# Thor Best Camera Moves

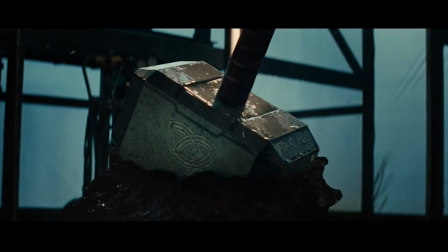0:00 Welcome to Dolly and Steadicam, camera moves that move you. But today we're going to talk about shots from the original Thor from 2011, available on Disney+.
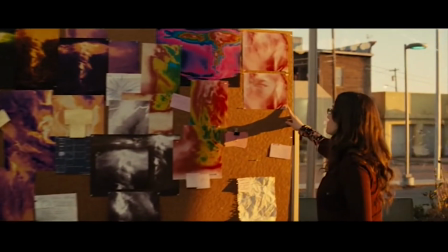0:08 It's our first comic book superhero film. I wanted to mention the interesting choice of its director, Shakespearean actor and director Kenneth Branagh.
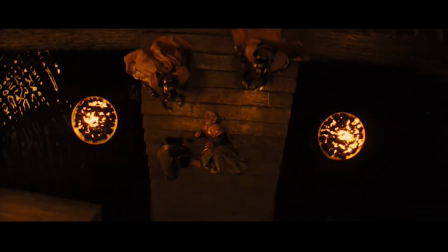0:15 If I had to guess, they picked him because of the dramatic way the Norse gods talked. Very similar to how characters talk in Shakespearean plays and films. Now, you might be worried a theater director doesn't use camera movements, but you would be wrong. There are things to talk about in this film. The first movements we are going to over is a series of shots that reinforces Thor's character arc. In the beginning, he is to become the king. As he is about to be crowned, he makes a series of oaths.
Do you swear to preserve the peace? I swear. Do you swear
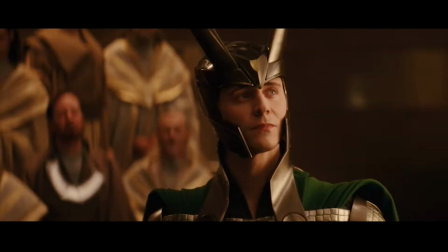0:51 to cast aside all selfish ambition and to pledge yourself only to the good of the realm? I swear!
But the ceremony is interrupted.
Frost giants.
Seeking revenge, Thor starts a war, breaking the oaths he almost just took.
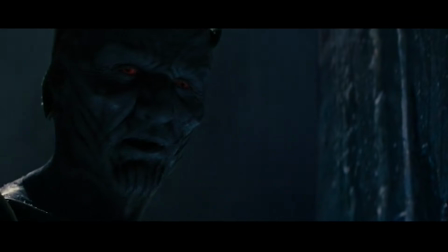1:06 Yet nothing but a boy, trying to prove himself a man.
He proves himself not ready to be king.
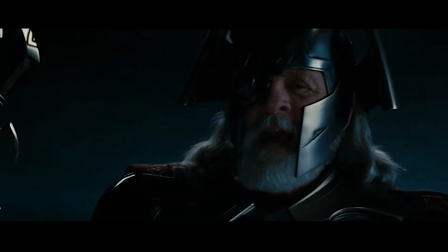1:13 Even his father realizes it.
These are the actions of a boy. Treat them as such.
This is the establishing of Thor's character fault. The pivotal moments of a character's arc are great places to use camera movements. When Thor's father strips him of his power, he gives Thor a way to redeem himself.
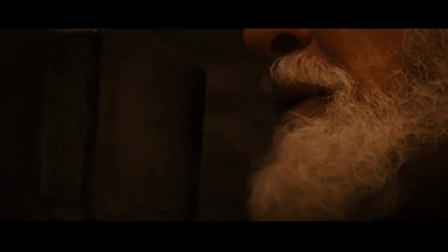1:31 Whosoever holds this hammer, if he be worthy.
The hammer, but only if he be worthy.
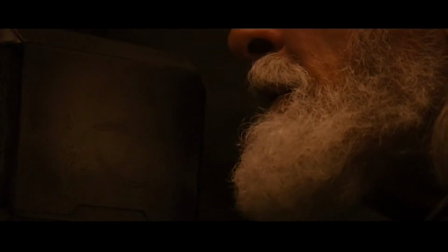1:37 Notice the emblem shows itself on the hammer when Odin says the word worthy.
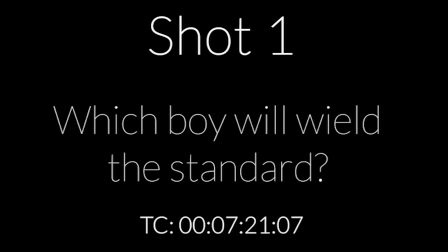1:42 Even when Thor and Loki are boys, a standard is stated to the audience.
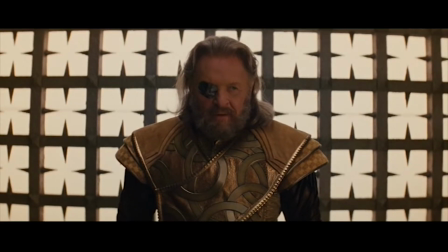1:46 A wise king never seeks out war, but he must always be ready for it.
The boys are shown between the standard because a weapon is meant to be wielded by one of them.
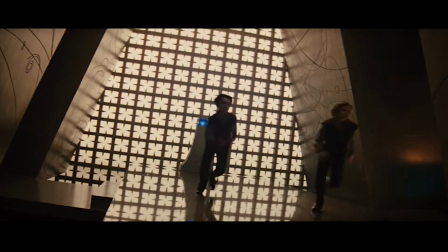2:09 We see the boys and then Dolly in on the hammer, imprinting the standard on the hammer. Which child will rise to wield that standard? After he's banished, Thor tries to wield the weapon.
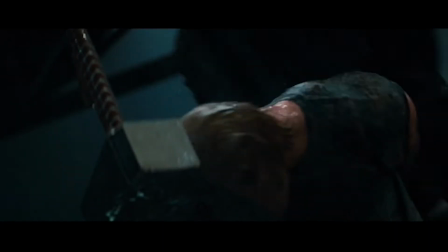2:20 It's too heavy for him. Judged by the standard that the hammer and its symbol represents, we slowly push in on it.
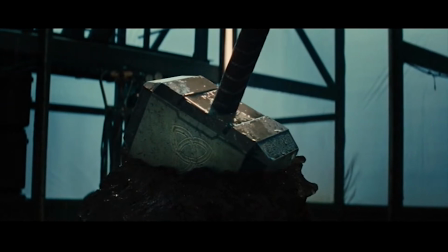2:27 It's a force. It has weight. The push-in is constant. It didn't start in frame, nor does it stop in frame.
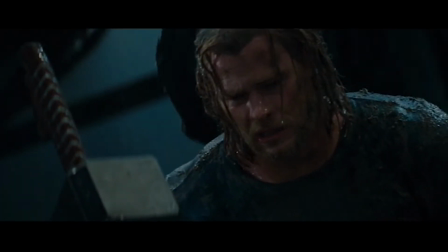2:34 Slow and grounded like the values it represents. The pushing continues on the reverse shot of Thor as if the hammer is staring back at him, looking into his soul and judging him with that same intensity. In this shot, Loki tries to pick up the hammer.
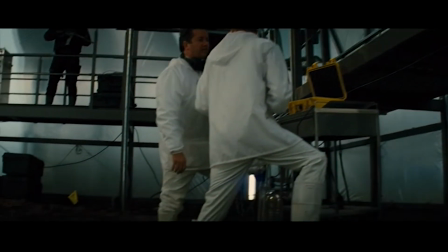2:49 The camera is on a steady cam going from right to left, but there's something always in frame guiding our eyes in the direction the camera is to move.
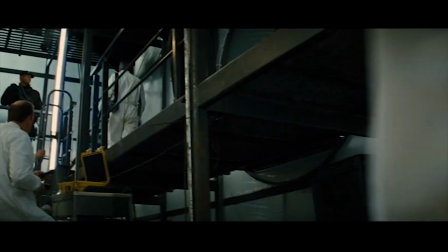2:58 Watch. Guy on catwalk, moving right to left. Guy on ground, on the left part of frame, moving.
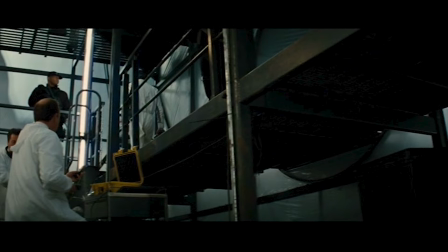3:05 The right side of the frame is boring. There is nothing there. Our attention is being directed. Anticipation is created. We want to see what's to the left of frame. The guy on catwalk again, just when the guy on the ground stops moving.
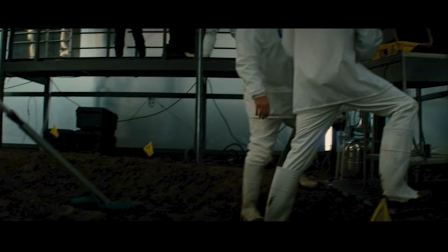3:19 There's always something. The metal detector when the guy on the ground who is conveniently blocked by the metal detector when the hammer comes into frame.
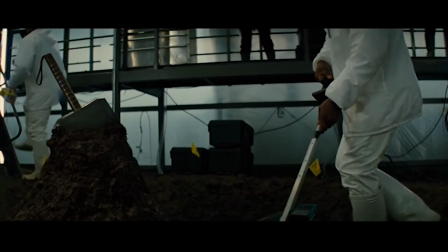3:27 We pitch in on it, directly. Its handle is angled so that someone will pick it up from the left of frame.
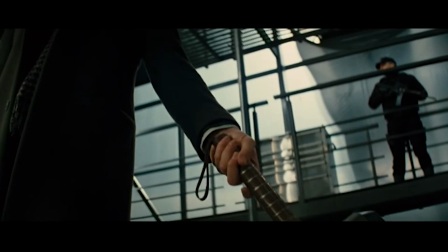3:33 Whose hand grabbed it? Now a question in the audience mind, not a movement, guides the camera's leftward movement.
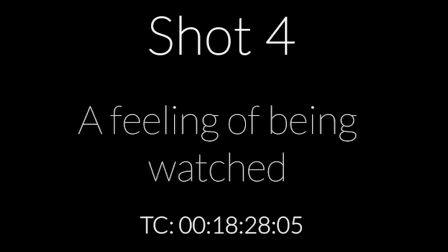3:41 Loki is also not worthy to wield the standard. Going earlier in the movie, after the ice giants try to steal the casket,
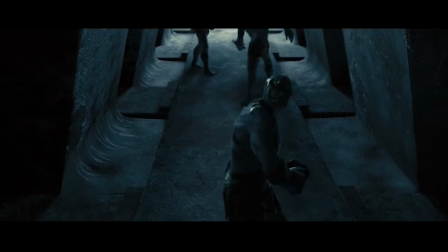Thor and his gang go against King Odin's wishes and go to the ice giants' planet to confront them.
We're going to Jotunheim.
After landing on the planet, they walk this long stretch of land. We are made to feel they are being watched without any words.